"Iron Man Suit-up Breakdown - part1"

Hello everyone, I'm Julien and we're finally here. We've done it. We're finally here. We're back with this Tutorials sort of is more like a breakdown. It's a breakdown.
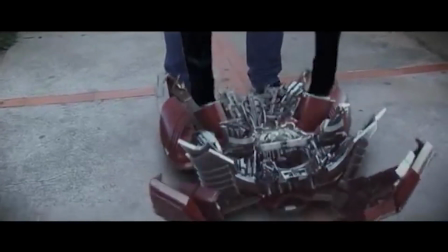11s
It's a breakdown of my Iron Man video You know that video which is like like the biggest video of my life apparently and
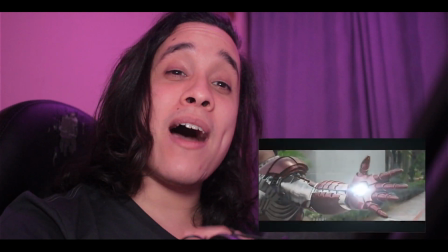20s
Pretty cool has now a million views which is
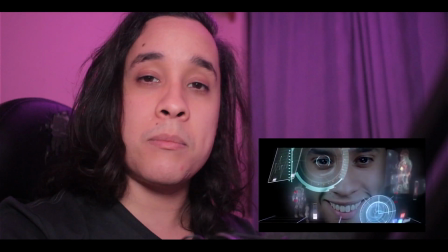25s
crazy guys so i finally decided to make a breakdown for it so let's do it for this breakdown we're gonna be covering up basically shot by shot i think i'm just gonna split it in different parts so we're gonna see how it goes so let's jump into it so
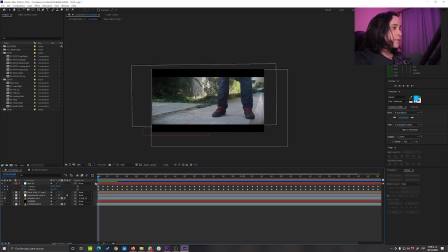45s
we're here in after effects as you can see here we're gonna be starting with the first shot which is this one the suitcase coming in and me just open it up and pretty cool first of all I'm gonna talk about the composition so here as you can see I just imported
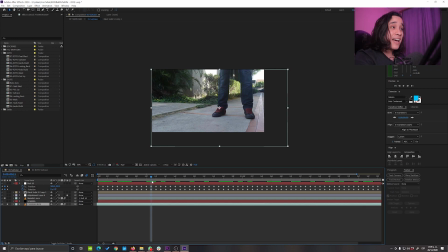65s
my raw footage at the time I had a really crappy camera a really small digital camera like this and that that camera I could only record at
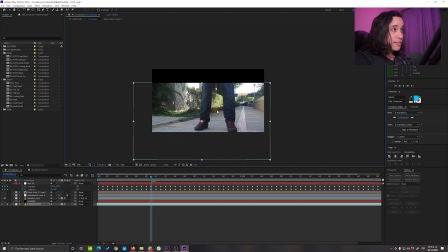76s
720 and actually this is not me this guy is not me is a friend actually because I really needed to get as
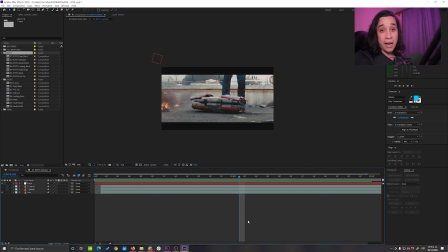85s
close as I could to this camera angle and I couldn't teach my friend how to do that so and as you can see I let like a small camera movement because
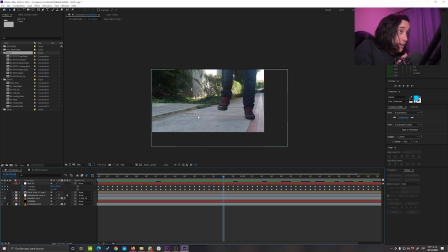94s
I didn't have a small enough tripod for this so I I just did it with my hands kneel down and record it pretty simple after that I just started compositing this stuff which I already had as you may have the suitcase footage in chroma which I just apply a chroma key after that
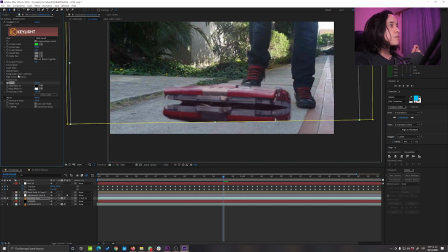112s
I realized that the reds are very vivid here so I decided to desaturate them a bit so you could blend a little bit more and after that I also realized
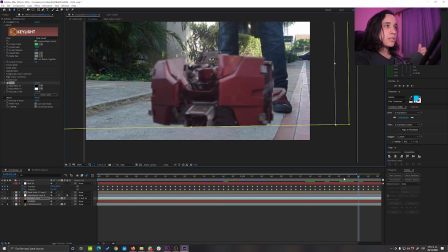122s
that if this footage is like the Iron Man footage it's
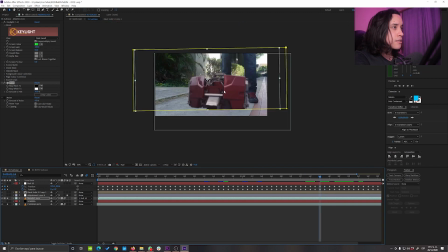127s
really sharp you can see here in the middle that he has a lot of pixels or I mean even more pictures than my crappy camera at the time so I just
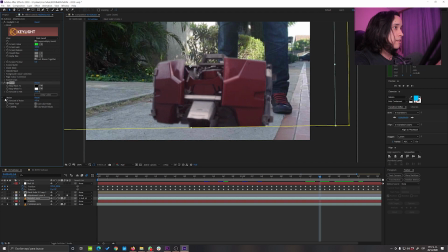139s
apply a noise to it and you can see it to make it blend with the gra- with the crappy grain of my camera so I also need some contact shadows because it looks like
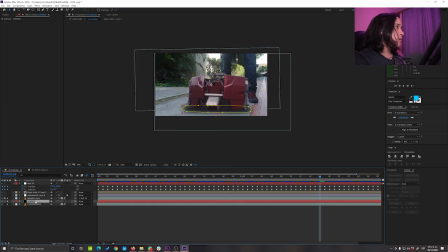156s
it's it is floating so I just took a I don't know I think this is a shape or something no this is a
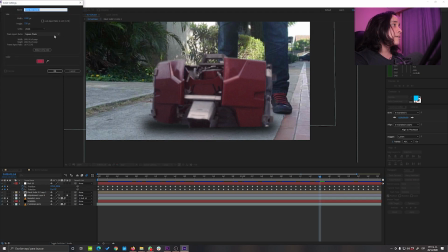164s
mask so this is just a layer black layer like this and